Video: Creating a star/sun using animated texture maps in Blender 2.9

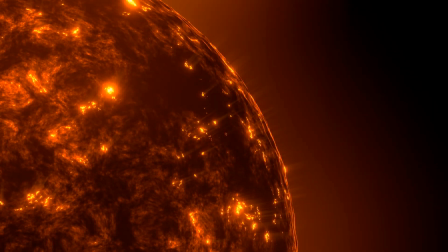Hello and welcome back. I hope you've all been having a wonderful holidays. And in this video, we're going to be creating this surface of the sun
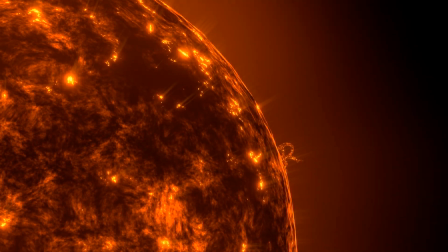using just a series of 4D noise textures stacked on top
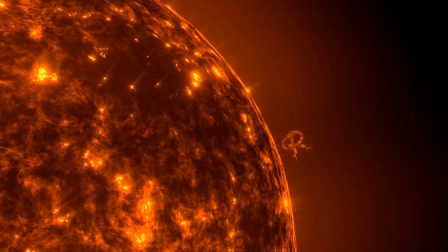of each other using different blend modes to give the different levels of detail. And you'll notice if you look at footage of actual shot footage of the sun,
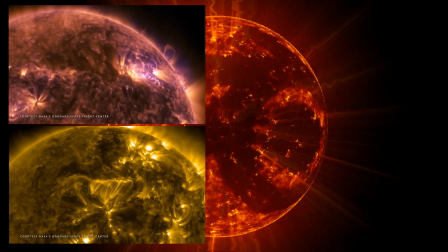you'll notice when material is being ejected from the surface, it follows these curves caused by the magnetic lines.
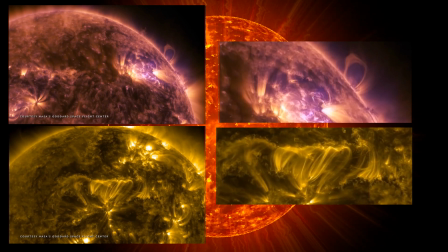Now, I couldn't find an easy, straightforward way of recreating that effect. So what I did instead was I rendered out a separate pass of the rays and distorted it,
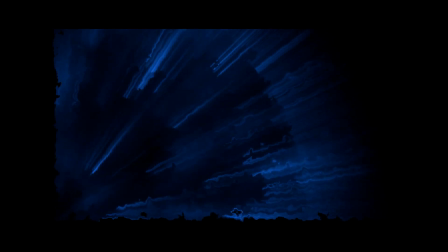causing this effect to look like, to give this effect of dispersion of energy from the surface of the sun.
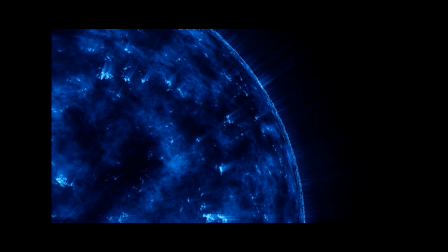Now, it's not physically accurate, but I think it still looks kind of cool. And we're going to see how to set all this up inside the compositor.
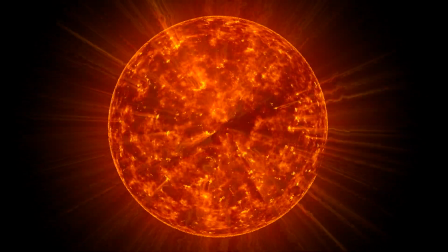And since all this is rendering is set up on a single emission shader, it renders super, super fast.
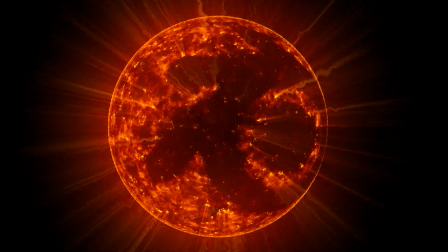In fact, it renders faster in cycles than Eevee on my end.
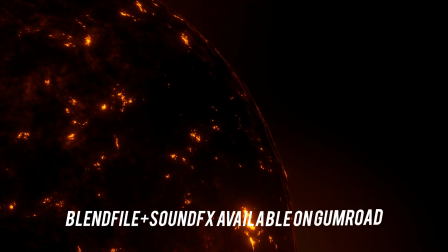You can download this blend file for free, including the sound effects in the intro for this tutorial.
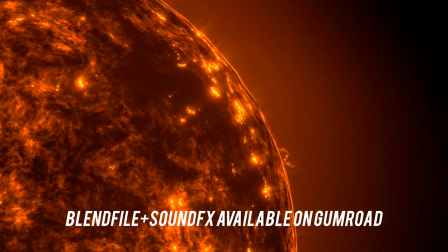In fact, you should be looking out for pretty soon I'll be dropping a sound effects pack that you could be using in your projects.
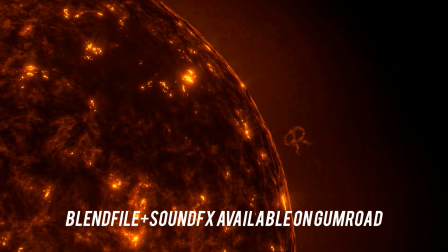And the sounds used in this intro will be included in the pack, but you can get them if you download this blend file.
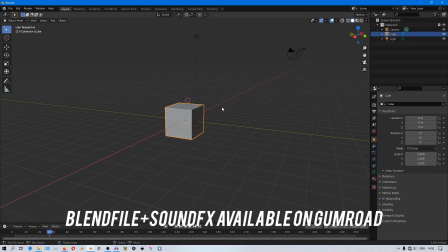You'll get the sounds used here along with it. So you can join the mailing list to be notified when the full pack drops. So let's just jump into Blender and see how to set all this up.
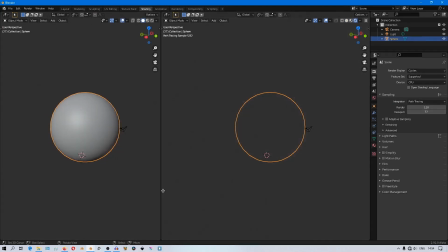Now, since we've made it into a number of videos without any new incidents, I'm feeling kind of confident.
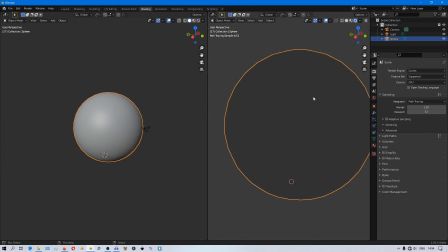So I'm just going to delete the default cube and add a sphere. And that's what we're going to use to do this whole effect.
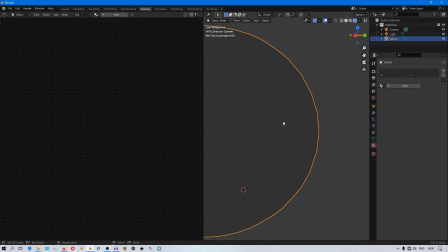So the idea here is to divide the texture on the surface into three levels of detail. And we'll do that for the shadows, the midtones, and for the highlights.
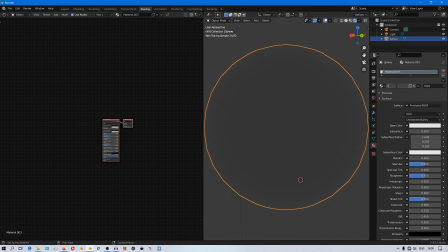And then stacking all these three together and then taking that image into the compositor to spice it up for the final image.
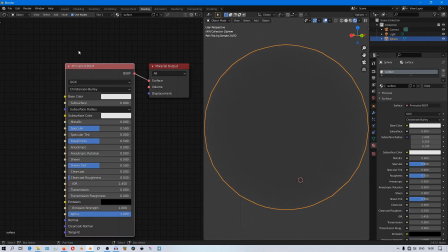Now, all these textures are going to be feeding into one emission shader,
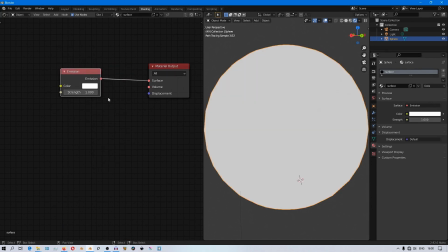which keeps it very easy for us to tweak and change things when we're done building this shader. So the first noise texture that I add is going to be for the midtones.
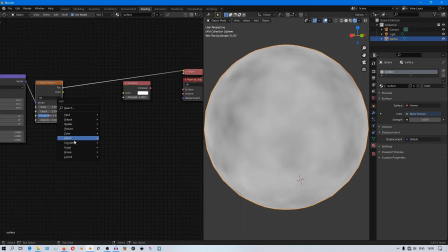So I'll add a noise texture and a color ramp to just tweak how the contrast of the texture.
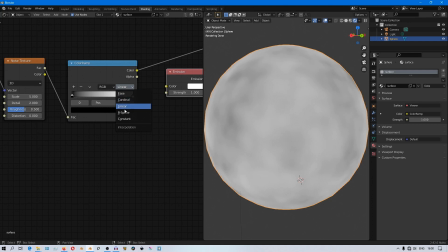And then I'll give it a relatively high level of detail and roughness.
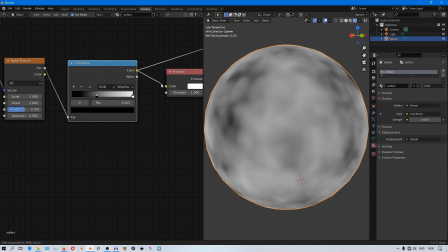So this just gives, remember we are creating a star, which is supposed to be a really, really, really big object.
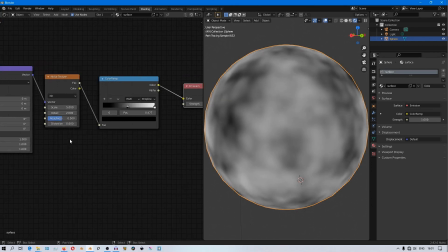And the higher the detail in your texture, the larger the object is going to be.
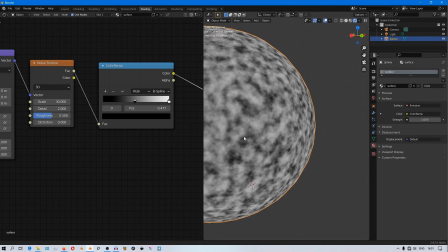So just play around and find the level that you feel comfortable with or that you like.
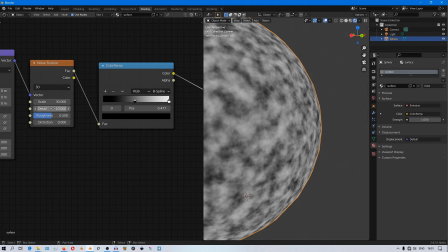And this is going to be the base texture for the midtones. And then I'm going to duplicate that texture.
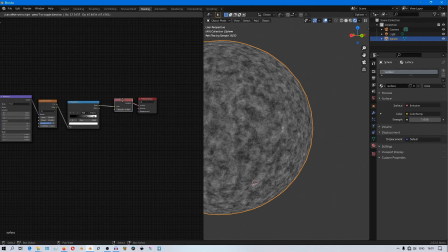And this one is going to be a bigger texture.
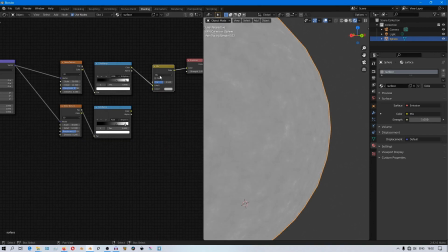So I'll reduce the number of the scale and also reduce the level of the detail,
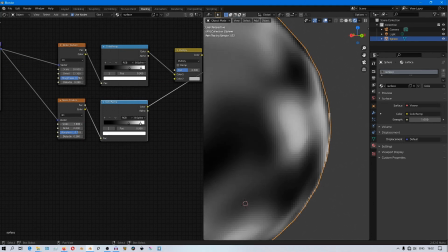because this one is just to introduce those dark patches.
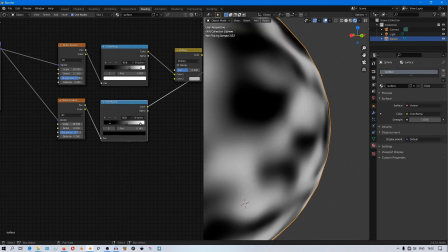So that's why I'm using a multiply in the mix color node.
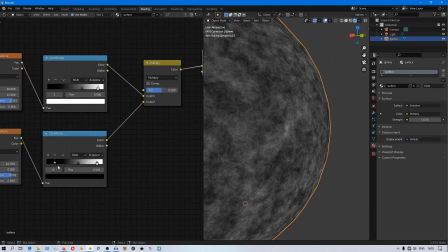And multiply just darkens one texture based on the dark values of the other.